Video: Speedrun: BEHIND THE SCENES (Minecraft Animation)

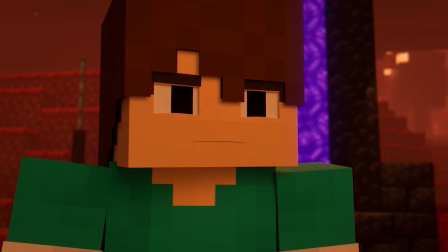For example, I set Mont with the typical bartering strategy in 1.16 for collecting pearls.
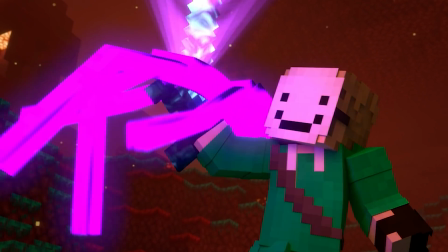However, I stuck closer to Dream's 1.15 runs where he used looting to gather pearls from a looting book he gathered from the temple earlier.
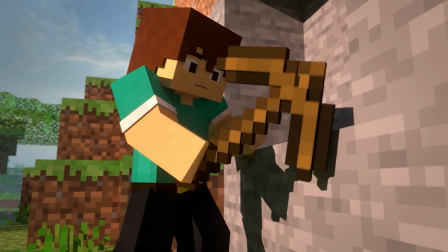The same goes for the early scenes, here showing a montage of collecting different starter items in various ways.
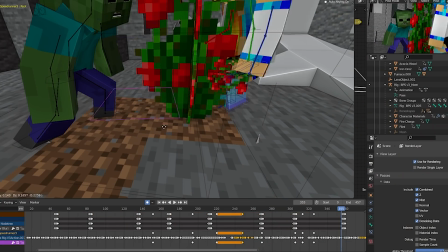One main thing I did end up focusing a lot on was minimalizing foot sliding.
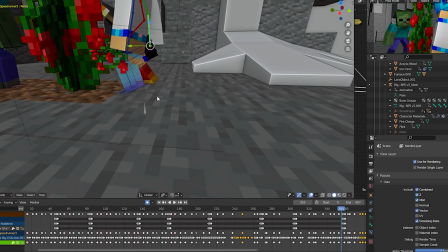There are a few ways to do this and I tried a few things at different stages.
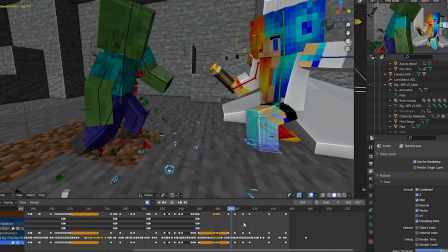In the cave scenes and the first fight in the end, I did some out of root animation by dragging around the pelvis.
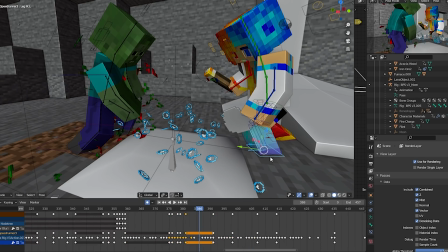This allowed the feet to remain with the root, which I'd come back and animate later for the feet.
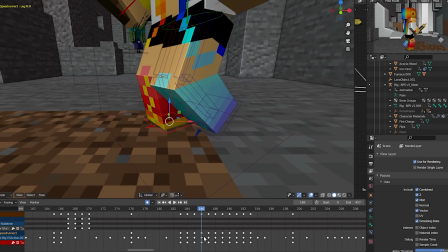But for most shots I still animated from the root, which would make the feet slide around all over the place. So I ended up going frame by frame and bringing the foot back. Tedious, but I think it worked out.
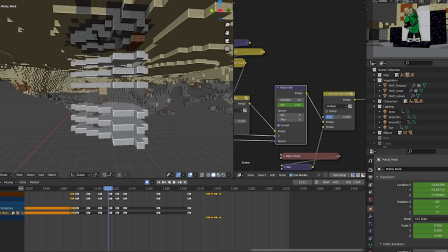When Dream goes to build the portal, I separated all these different lava pools and keyframed them to switch places when needed.
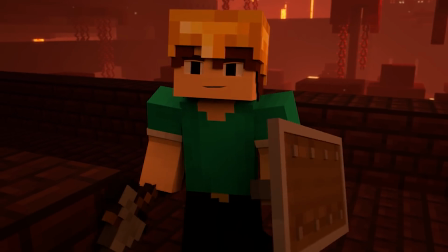The Nether stuff was particularly interesting. The base lighting was managed by Lord for all the scenes, which he did a great job at.
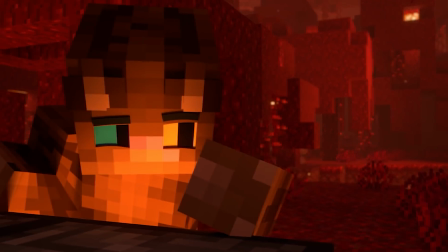Some of the Nether did however lack nice contrast and mood, in which I later came in to add my own touches.
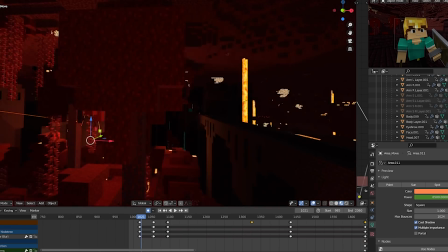I incorporated things like ambience particles, more background lighting so I could get some more contrasted shadows,
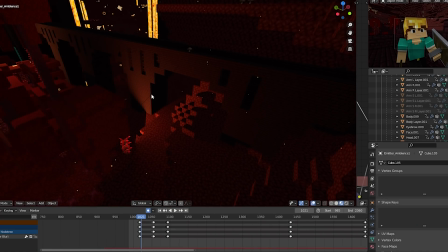a variety of brighter areas, and played around a lot with the mist. The Nether probably took the most work to light, being such an enclosed space.
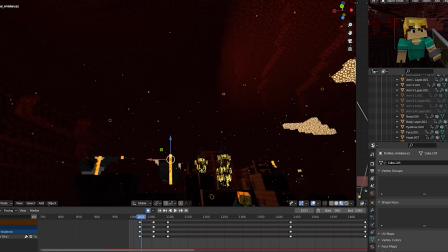With none of us BPS animators ever touching the new Nether stuff yet, there were a lot of new things to play with.
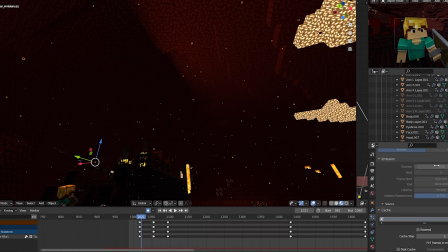Overworld scenes, normally I can get away with just rotating the sun lamp to get nice shadows, but the sun doesn't work here.
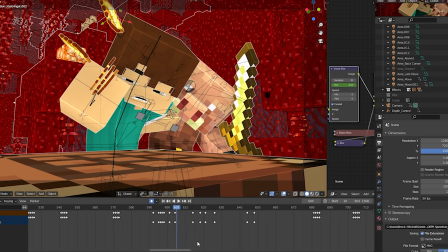On multiple occasions I've gone in and manually animated falling objects instead of using physics systems, as I feel I have a little more control over them.
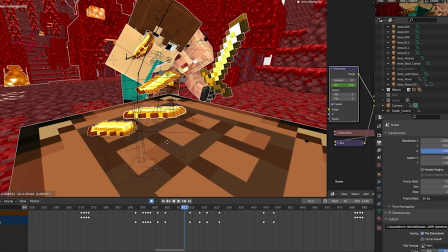I may lose a bit of realism, however at this point I think I can do a pretty good job of them.
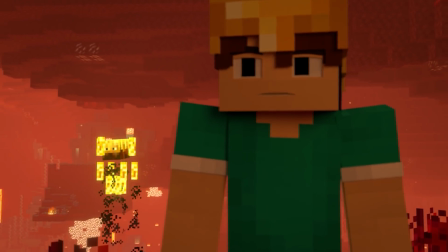A little luck later, and we get a blaze fight, which was a cool way to reveal the fortress, while not directly showing it just yet.
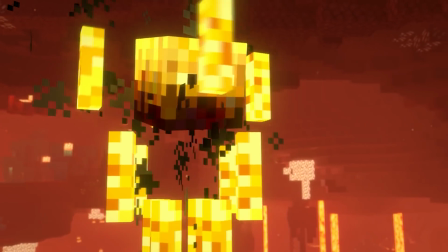I ended up being pretty creative with the blaze animations. I ended up creating this charge and fire animation whenever a blaze would shoot.
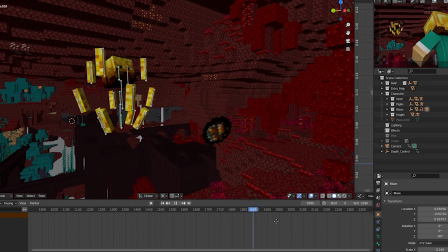The rods would start to spin quicker and start to contract, then explode outwards.
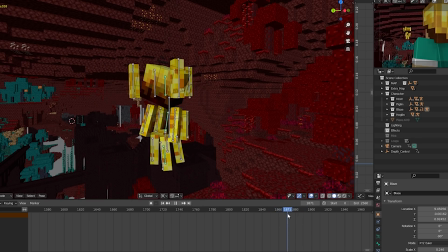Little trails would also follow the fireballs. Sticking close to the blazes in game, I had them light up before they would shoot.
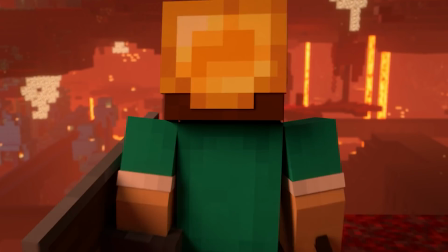And eventually we get to see the reveal of the fortress, with which the shot worked out quite nicely, I think.
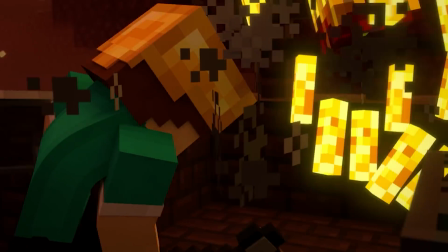Here I ended up having nearly one continuous shot by having the camera try to follow the action.
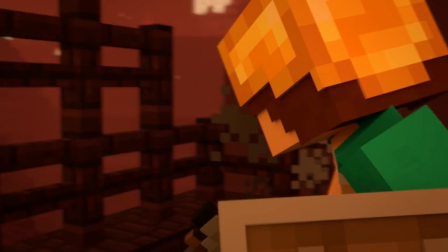It probably became a little too disorientating for some people, but I think the idea worked.
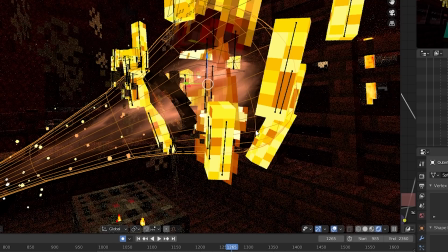Lord did a bit of early work on the blazes firing, which I ended up reworking later. A few effects from Songs of War were reused, like this trail effect here.
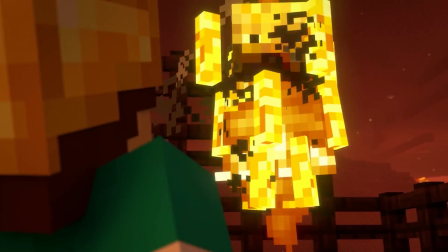Once again, playing around a lot with the blaze rod animations when they die,
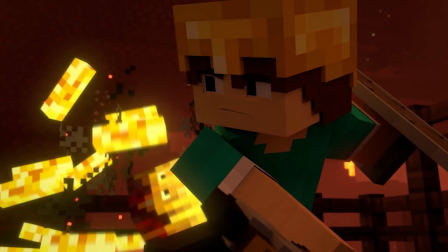I had each of them spin rapidly as each rod gets thrown and spun around before the blaze disappears.
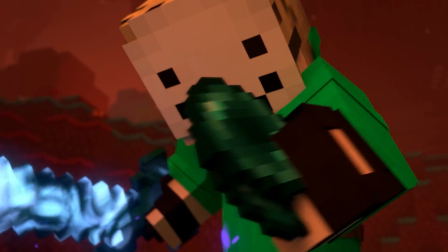Most of the effects were done by Lord in this particular shot, but this is a cool way I feel to reveal the looting sword, which was possible by the book gained from the temple.
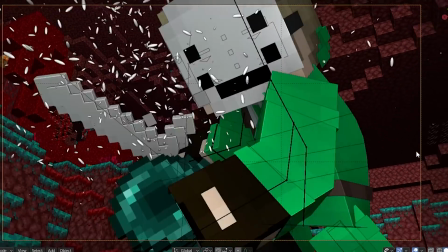3 pearls drop after the Enderman had died. This again does stick close to Dream's 1.15 runs.
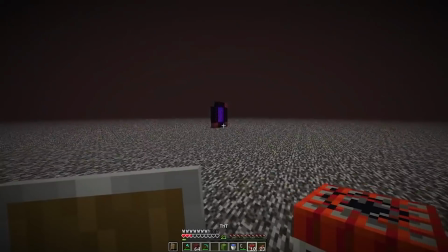The blowing up of the portal was a reference to Dream's 4-hunter rematch manhunt. I needed to find some way to have the portal get deactivated.
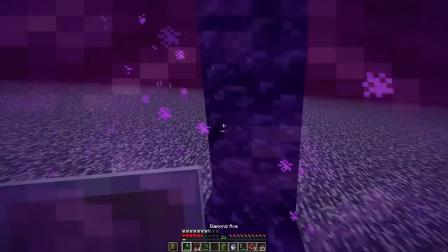I believe that manhunt got released while I was still early in production, and I was able to add that in.
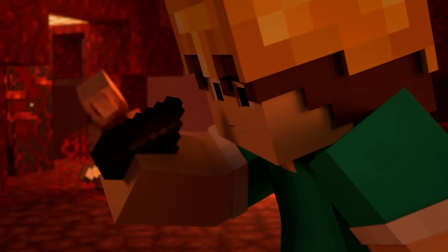Only having a flint, Mont needed to get some iron to be able to craft a flinted steel. You can get iron nuggets from bartering, which is conveniently given first try.
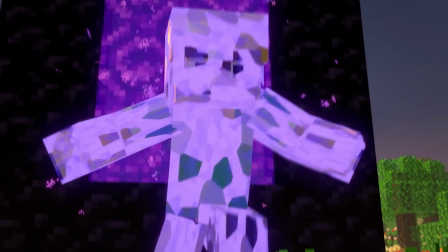Now this is another point where I broke Minecraft logic, as they went through the same portal that they came through, yet arrived at a completely different place.
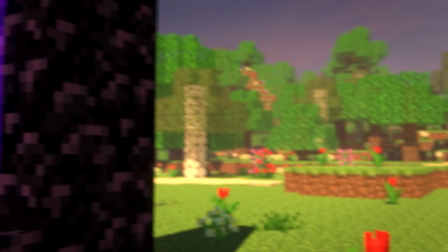I could have simply just used a different location in the Nether instead of the same portal,
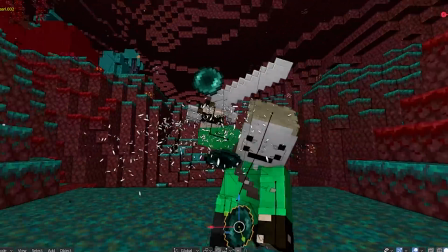but the current location worked nicely as I wanted a warped forest close by, where Endermen spawn frequently.
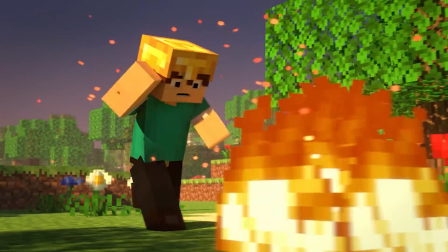Aside from a few camera cuts at the start and end, most of this scene was a continuous shot where the camera would follow the action.
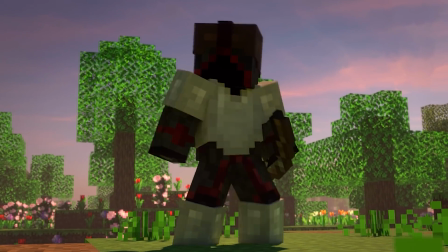I really love these types of shots, particularly with action films. In fact, one of my favourite scenes from a movie is the continuous shot.
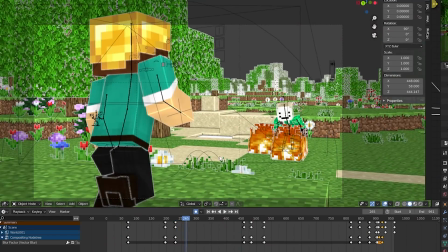But the thing about them is I can't take shortcuts if characters are on screen all the time.
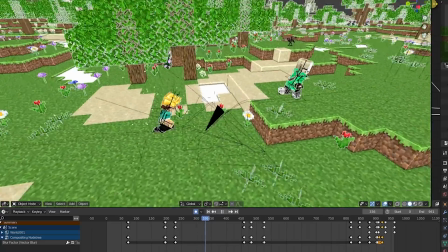Normally between camera cuts, animators can jump between poses and positions to save time and be more convenient, but I couldn't do that here.
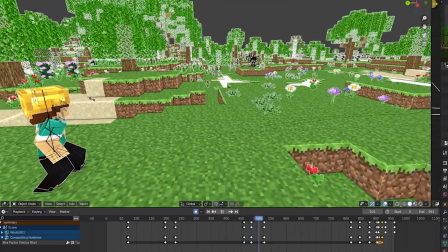I tried minimizing the amount of foot sliding by keyframing the foot frame by frame.
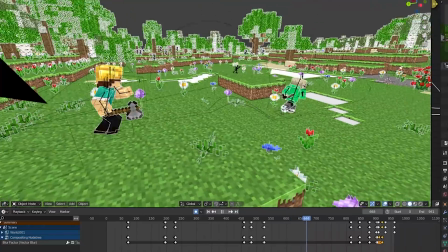I had to try and get creative with characters doing things on the run, while also keeping the camera alongside all this movement.
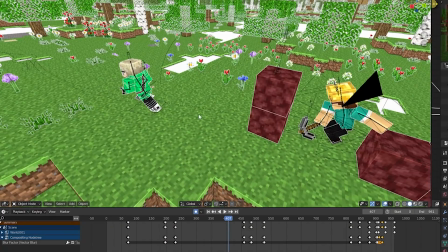The character routes were actually animated to follow this path, which ended up being very useful.
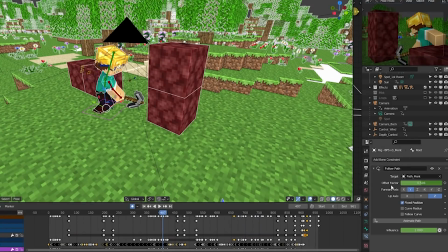I could just keyframe this value on a path constraint to tell it where on the path it should be, instead of animating the route.
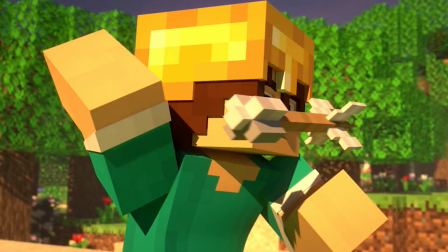It's particularly at this point we also see everyone colliding paths and fighting each other, basically turning into a manhunt.
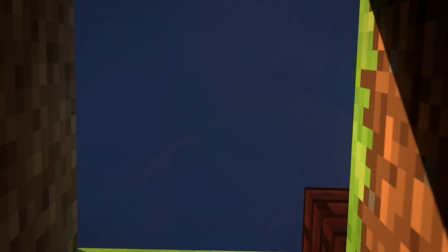Dream places a variety of blocks here to make Mont switch up his tools to get through, which gives Dream enough time to dig down.
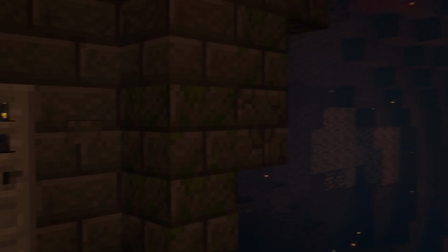We get transitioned into the stronghold using a little tunnel, which is actually 2 separate maps.
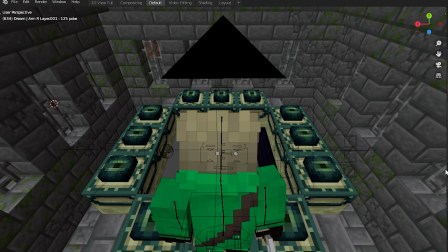Main thing to mention in this scene is the portal. What I did here was again use separate parts of maps and combine them into one.
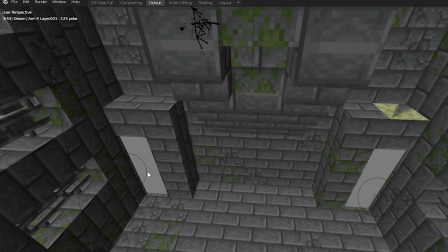I cut out the stronghold room and rotated it onto the edge of the end. I lit the stronghold using these point lights further back in the room to avoid light seeping through into the end.
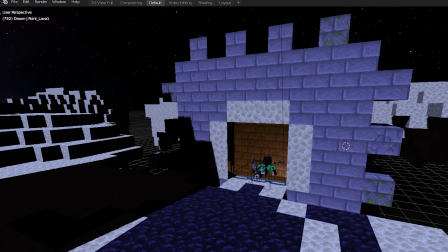Outside the camera there's a few map pieces moving everywhere. Everything was able to be hidden once the camera cuts though.
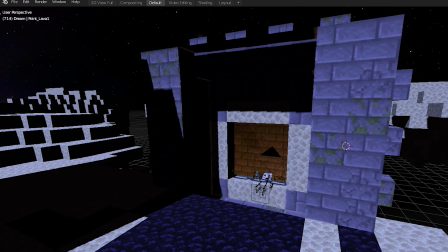I did have a different effect in mind earlier on,
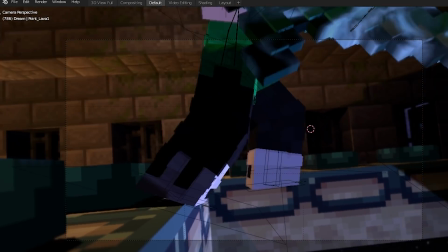where you could only see the stronghold from the room through the open portal when standing in the end, but I wasn't able to get around to that sadly.
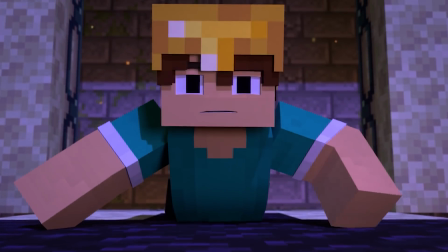So you can still see the top of the stronghold like here.
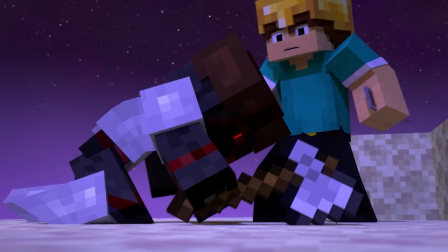Getting into the first of the end fights, we have Mont vs Lone Wolf, not Bad Boy Halo, as some people got confused.
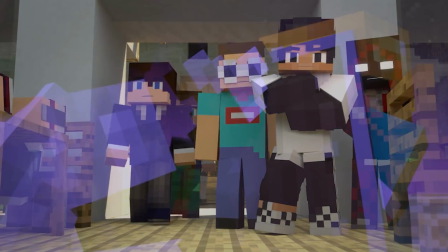They both appear later. This fight is used to lure people into feeling like the dragon is not a threat.
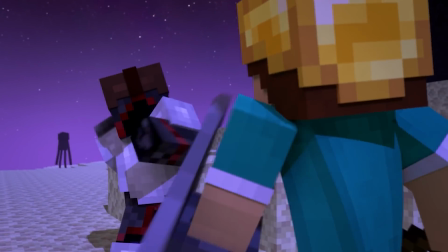A lot of this fight is very axe and shield PvP oriented. The shield here gets disabled multiple times, like what happens in game.
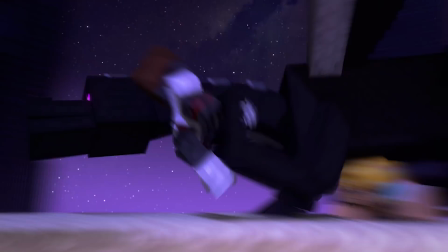Now the real fight begins as the dragon now threatens. This is where I started to have real fun, as dragons are honestly really cool despite being so tedious.
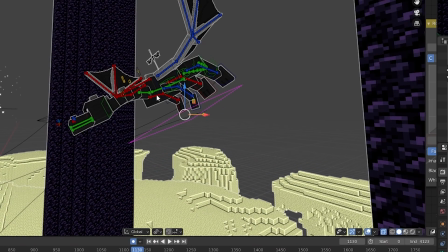Although some of the earlier shots were very annoying to animate,
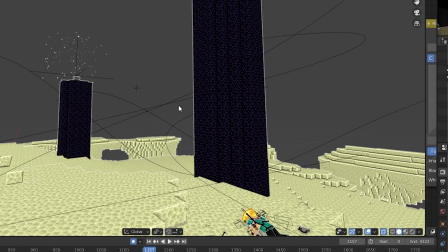as trying to keep up with a flying dragon always moving in a scene makes it hard to keep track of all these small details.
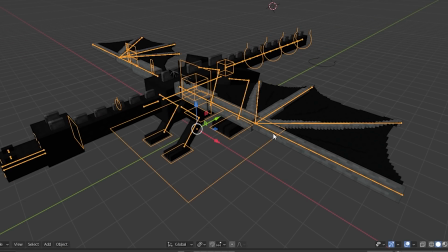I ended up taking the dragon rig used in Songs of War and made a few adjustments, particularly to the tail.
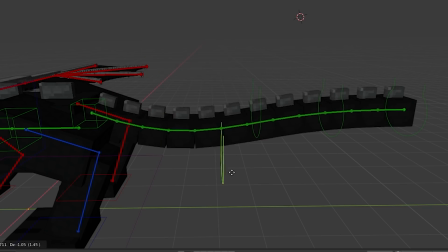I was finding it rather annoying to animate and offset. I ended up creating a spline IK constraint where I could use anchor points to control where a section of the tail would go.
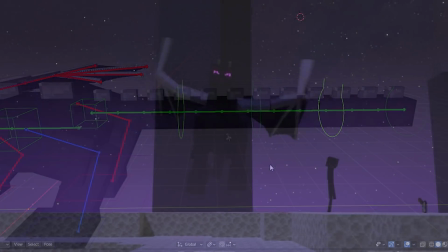This allowed me to get a little more specific with the flicking of the tail, while also animating and keeping track of less bones.
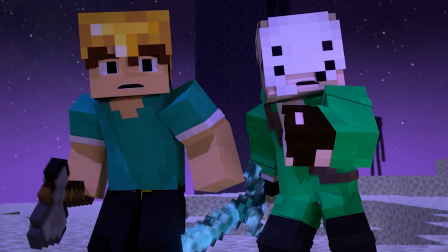It was also in this scene where I started to use a lot of constraints.
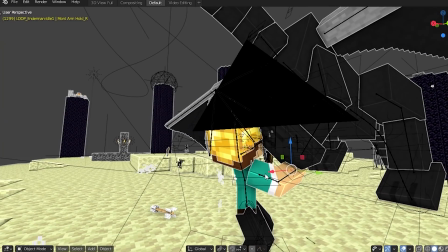When the dragon goes to pick up Mont, there's these little hidden cubes on Mont's arms, which the feet start to snap to once the dragon grabs hold.
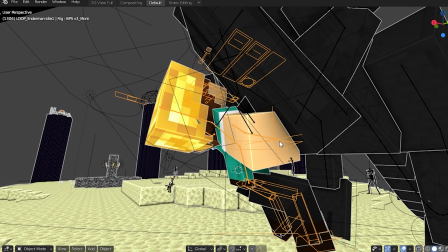This helps stop all the sliding and frame by frame keyframing. There are a lot of these hidden objects which do different things.
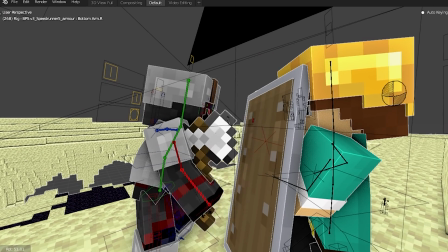I had one help control the rotation of an axe, to have it stay rotated with the shield.
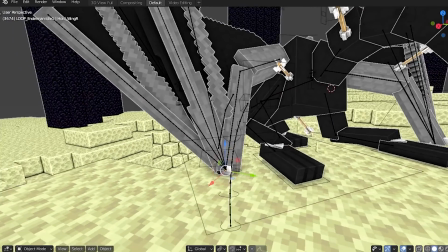I had these anchor points to help guide the wings on the ground.
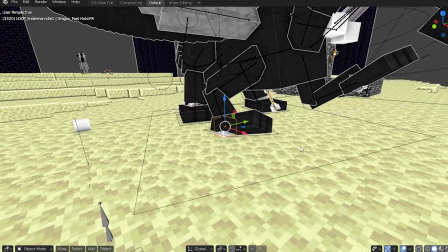I also took a bit of a different approach to doing IK animation, while still being able to keep the body level and do root animation.
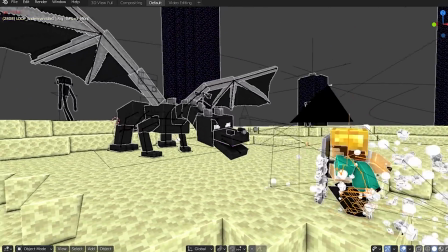Animating such a large creature allowed me to have some very dramatic moments and really try and emphasize impacts.
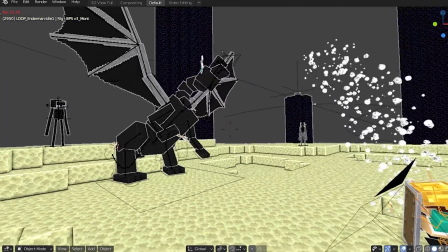I wanted the dragon to feel menacing and looming over them.
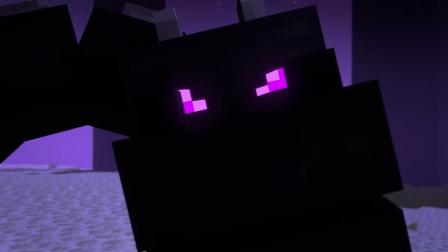This shot here was also a little inspired by a few shots in Godzilla vs Kong, without giving spoilers.
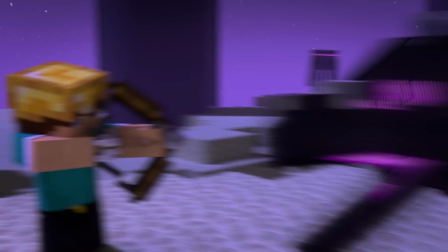Near the end of the fight, as the dragon gets more damage, it starts to get worried, but gives one final charge which results in its downfall.
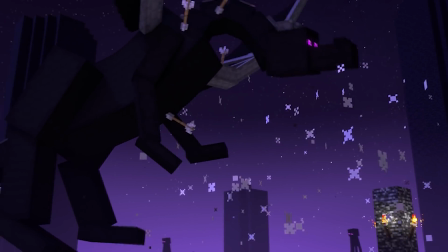Also I note that arrows don't actually destroy beds. Having someone shoot and someone place a block to shield the explosion just seemed like a cooler idea.
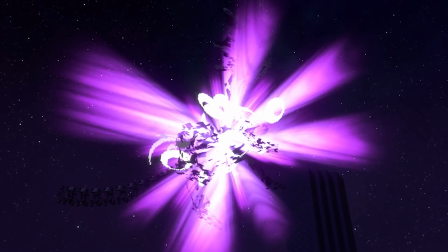Teamwork.
The speedrun now being complete, we're brought back to the real world.
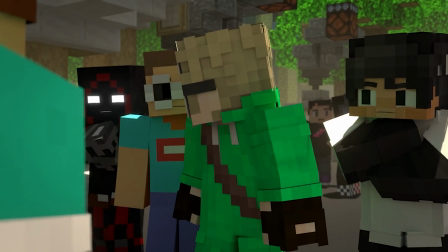Dream and Mont are both awarded with the trophy and they part their own ways. In an earlier version of the script, I had Dream remove his mask to try and show he was human.
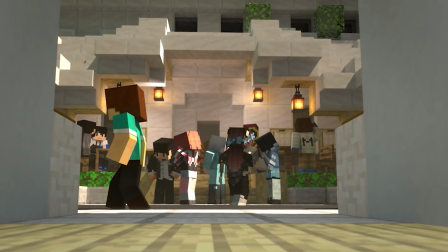That ended up being removed to not come across the wrong way since he doesn't have a face reveal.
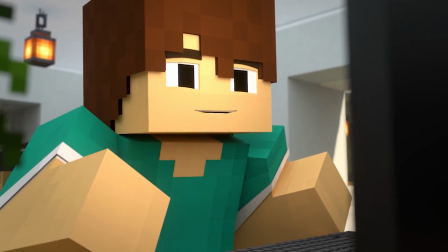Technically speaking, a speedrunning competition would not be run like this or have multiple winners, but for the sake of an animation and storytelling, we have both of them winning.
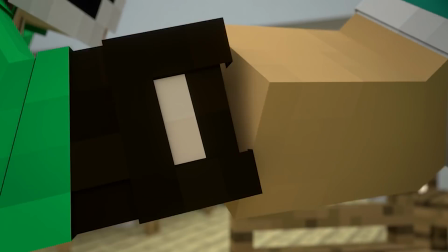The few runners we see weren't the only people to speedrun. Illumina, who was shown as a runner, also played, but it can be inferred he was on a different world or server.